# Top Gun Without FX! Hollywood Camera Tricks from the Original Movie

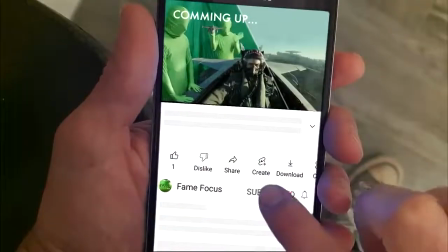(0:00)
Nowadays, VFX in movies are so commonly used that it's easy to assume that every film uses them at some point or another.
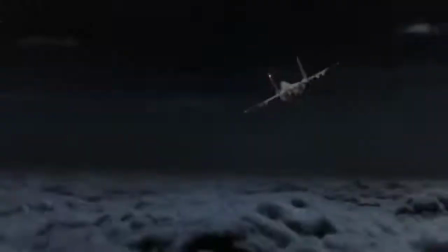(0:07)
However, back in the day, for movies like Top Gun, CGI wasn't advanced enough to create believable CG planes.
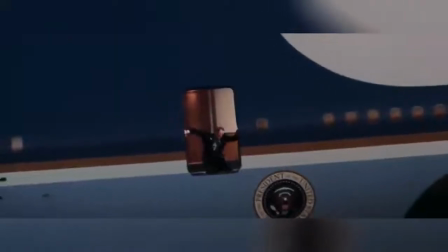(0:14)
And even ten years after Top Gun was released, CG planes were still...
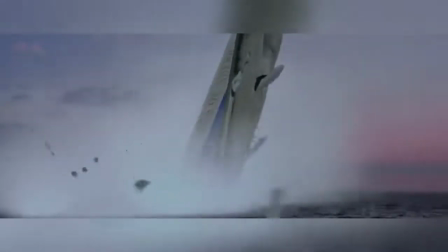(0:20)
Well... yeah.
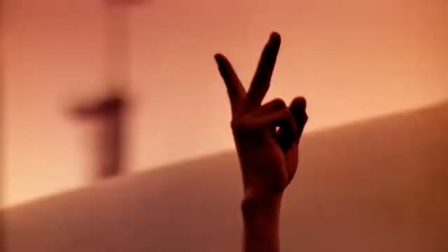(0:23)
so in order to get shots of real planes in dogfights the filmmakers had to enlist the help of the u.s navy and surprisingly
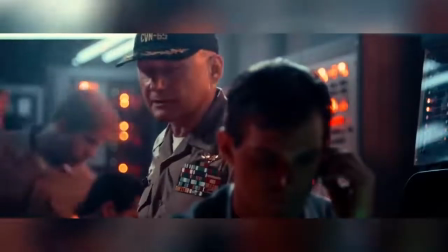(0:31)
the navy did actually agree to help out get them on deck as soon as possible they allowed them to put cameras on f-14s and a mig-28 which
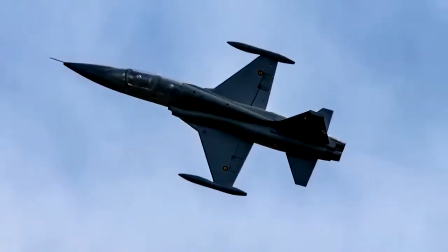(0:40)
was actually a north or f5 painted black and film them landing and taking off
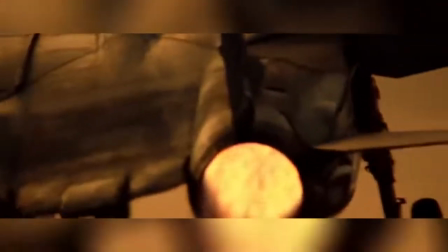(0:44)
from the aircraft carrier they allowed them to film scenes actually on the USS
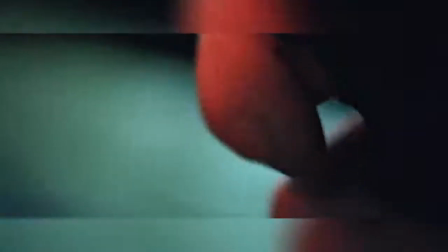(0:49)
Enterprise and they even allowed them to fire a missile a missile
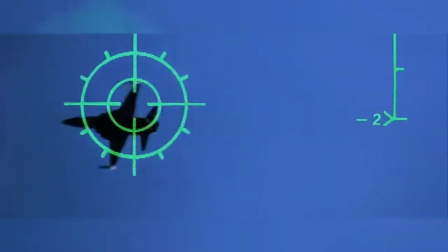(0:54)
just the one this is why in the movie this missile
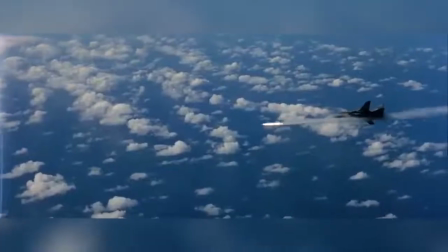(0:59)
this missile this missile and this
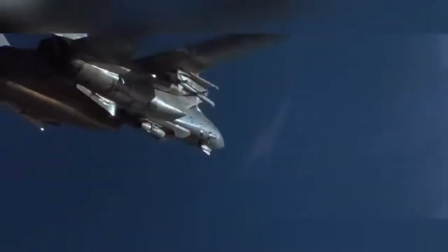(1:04)
missile are all the same one that was just flipped and reframed to make it look
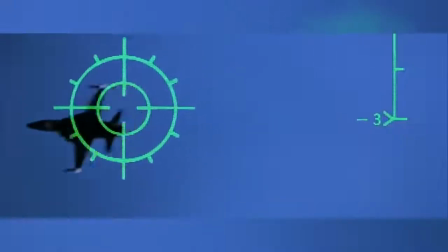(1:09)
like different missiles even though they had real footage of a missile being shot the
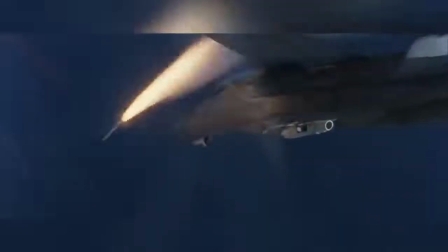(1:14)
effects team still had to produce shots of the mig-28 shooting a missile and different planes being
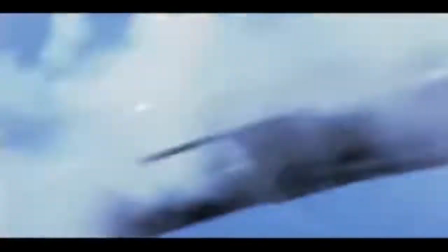(1:19)
shot down and falling through the air in different ways nowadays you can achieve some of these effects quite easily using action effects by just dragging and dropping assets
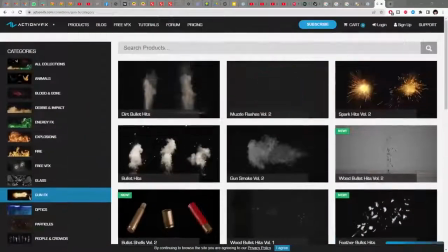(1:28)
into your project timeline like for example gun muzzle flashes smoke and debris energy
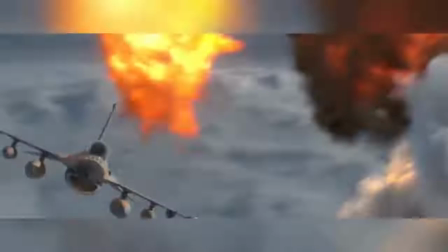(1:33)
burst and explosions like these aerial explosions and there are many more
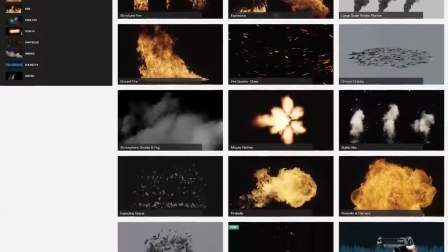(1:38)
vfx assets just waiting there ready for when you need to enhance your project and if you're interested in getting a discount for action effects then click the link in our
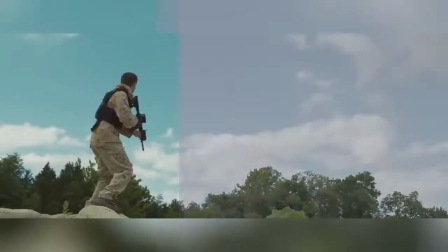(1:46)
video description now as handy and time-saving as this is way back then they didn't have such a commodity because things like this
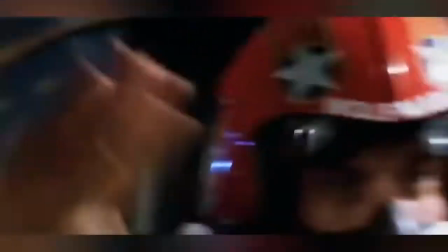(1:55)
didn't exist so in order to create these shots of missiles firing aerial explosions and planes being shot out of the air they had to be
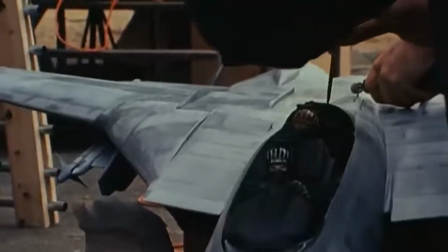(2:03)
more ingenious using the techniques that were available at the time and so they
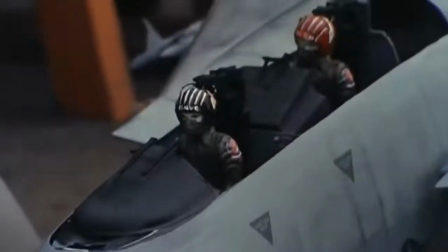(2:08)
did this by building a variety of different size models of both the f-14
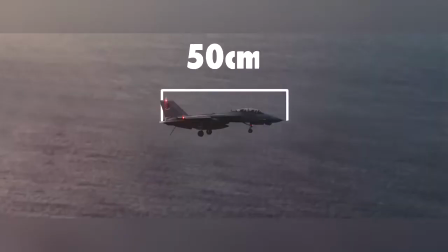(2:13)
and the mig-28 ranging from 50 centimeters long up to 2.75
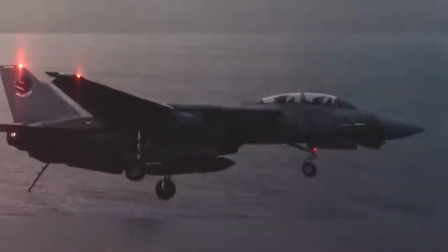(2:18)
meters long next they had to find an area where they could shoot these models
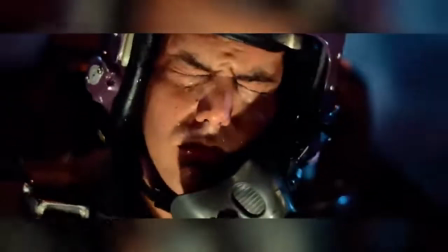(2:22)
and blow them up and this brought its own set of problems obviously
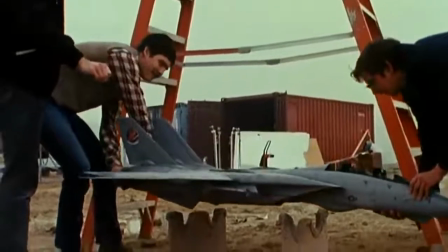(2:28)
the most realistic place to shoot model planes is outside this meant that they
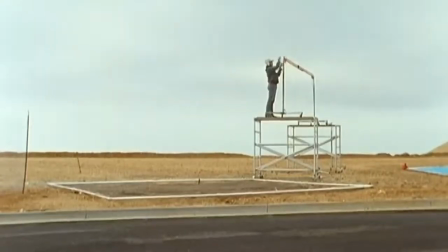(2:32)
needed to find an area with a wide expanse of sky and nothing on the horizon this area had to be paved or gravel so that there was no risk of
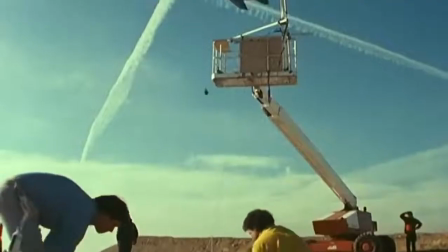(2:40)
causing a wildfire with their pyrotechnics and they also needed an area where they could be sure to have relatively clear skies most of
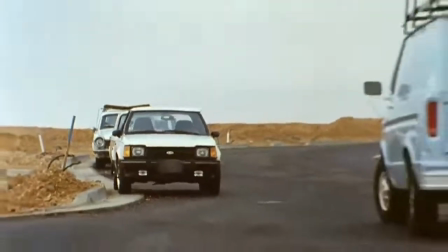(2:49)
the time they eventually found an area of land that was underdeveloped on a hilltop in oakland california
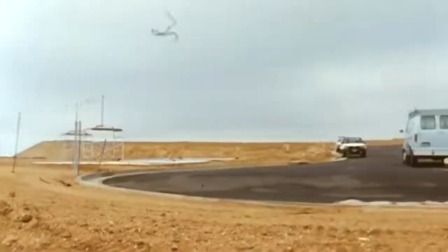(2:55)
and this became the base where they shot all of the special effects shots in
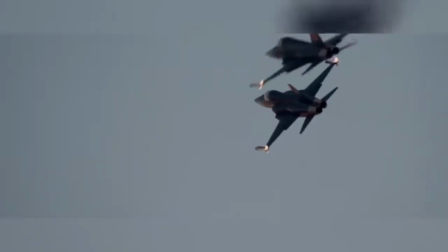(3:04)
order to create tension in the dogfights top gun's aerial photography was shot to look like a documentary this meant that planes
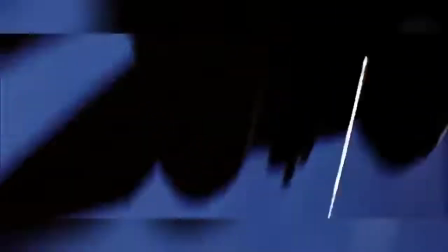(3:12)
were almost entirely in frame and there was also a lot of camera movement and vibration
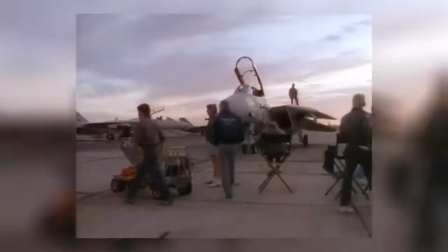(3:17)
in order to replicate this the effects team used cameramen whom all had experience in
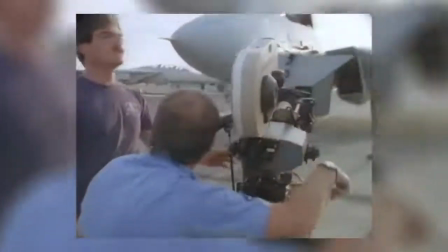(3:22)
filming documentaries however when filming explosions on miniature models effects teams normally increase the camera's frame rate up to 120 frames per second or
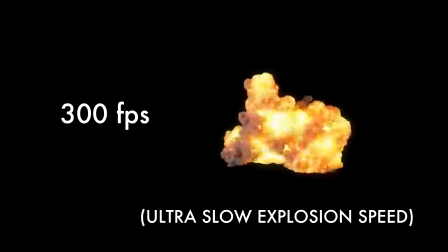(3:33)
even 300 frames per second because this gives the explosion more scale and
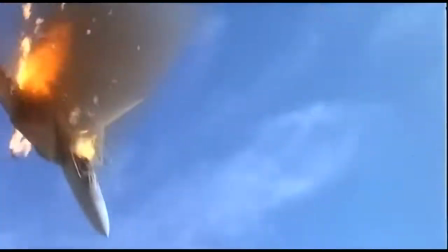(3:38)
weight but unfortunately it almost eliminates any camera movement
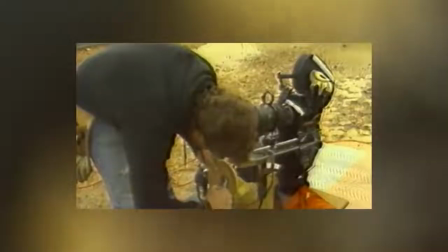(3:43)
or vibration that the cameraman applies so to remedy this the effects team
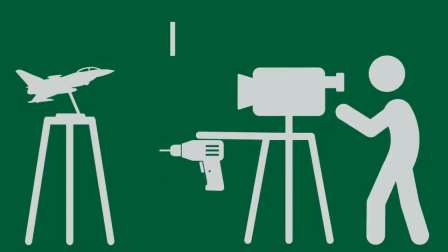(3:47)
attached a drill to their camera rig with an off-centred mass attached to the driveshaft,
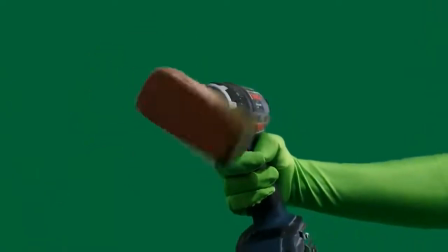(3:53)
kind of like this. Now by increasing the drill's speed, the team could control the amount of vibration that appeared on their explosion shots.
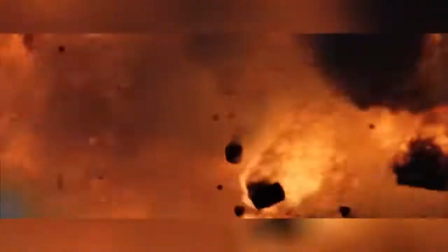(4:01)
And you can see that actually happening on this looped explosion. Notice how the vibration seems to be rotating as the drill would.
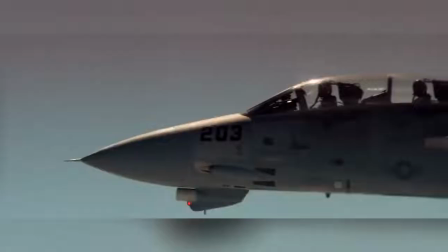(4:09)
For the internal cockpit scenes,
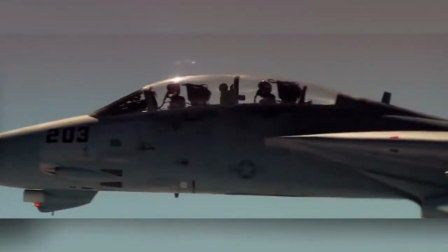(4:11)
they removed the radar from the F-14s and replaced them with cameras. however after various fights they found that the
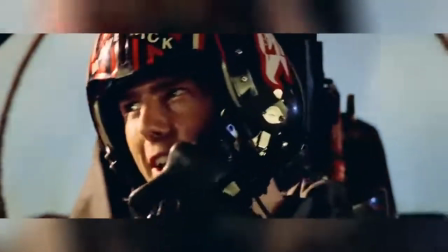(4:19)
g-force is involved in the dogfight maneuvers with just too brutal and the actors
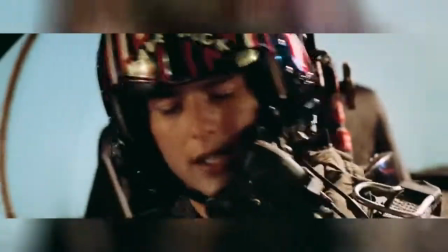(4:23)
had trouble just keeping their heads in frame let alone say their lines convincingly
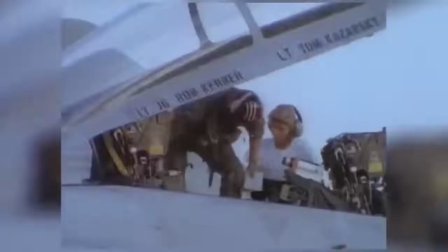(4:28)
this meant that the internal cockpit scenes had to be shot on a set
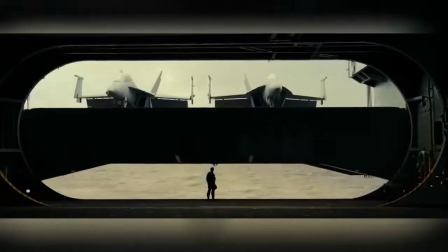(4:34)
contrary to the original film in the 2022 sequel top gun maverick the filmmakers started the process with the previous
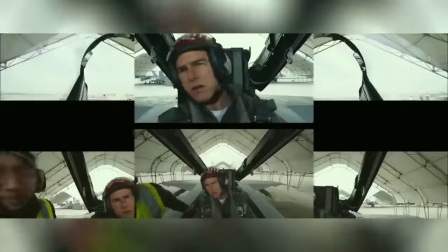(4:42)
knowledge of exactly how brutal it was inside these aircraft and so they adapted the screenplay around what would be physically
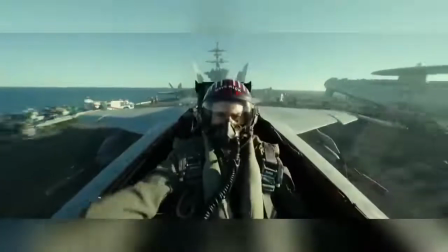(4:49)
possible for the actors to portray whilst undergoing these extreme g-forces
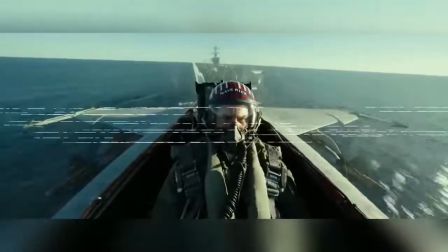(4:54)
even though in this day and age they could have reproduced these shots fairly convincingly
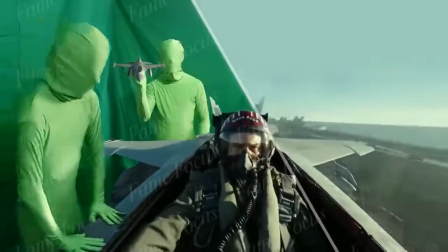(4:59)
on a green screen soundstage and using cgi they didn't this
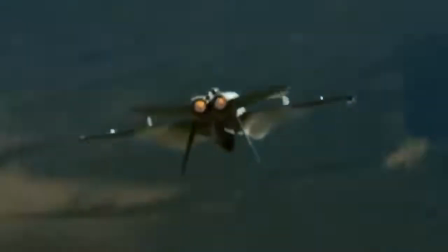(5:03)
is because in order to capture the way the actors faces reacted to the g-forces and
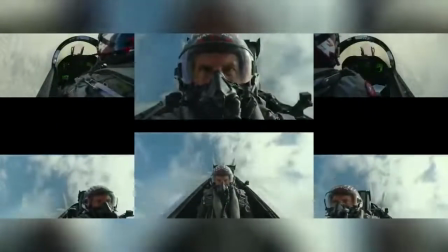(5:08)
the facial micro-expressions caused by the adrenaline and fear they experienced whilst flying, they preferred to do them practically.
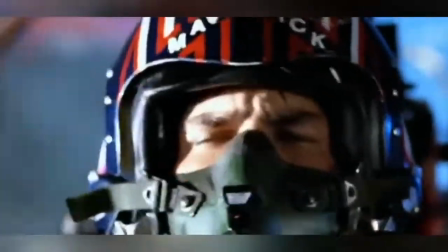(5:17)
To shoot the cockpit scenes in the first movie, the effects team brought an old F-14 fuselage from the Navy and set it up on a gimbal.
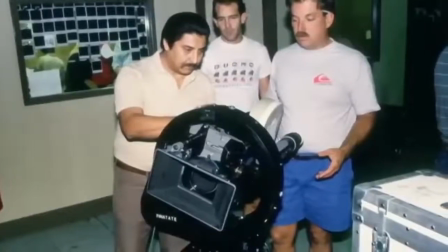(5:25)
They also had the cameras on its own gimbal and allowed them to rotate 360 degrees.
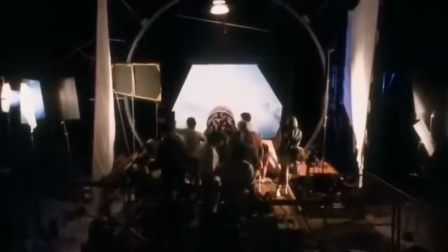(5:30)
Then they built a 25-foot rig up over the cockpit upon which they mounted a 10K light. this was their key light when the plane
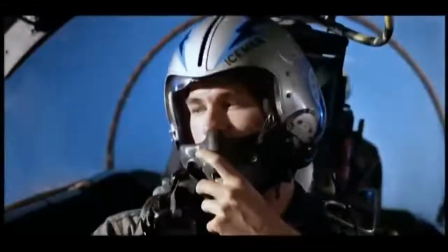(5:39)
was supposedly banking or rolling they could move the light around the rig so it would look like the Sun rolling around the plane behind the cockpit was a
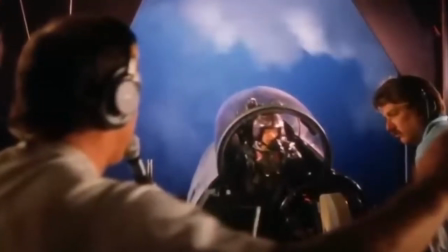(5:48)
rear screen projection showing plates filmed by the stunt pilot art school for the background of each scene
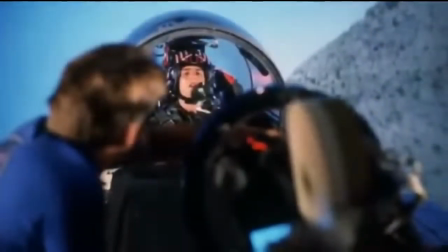(5:53)
and in front of the cockpit was a front-screen projection that was used to put reflections on the windshields of the cockpit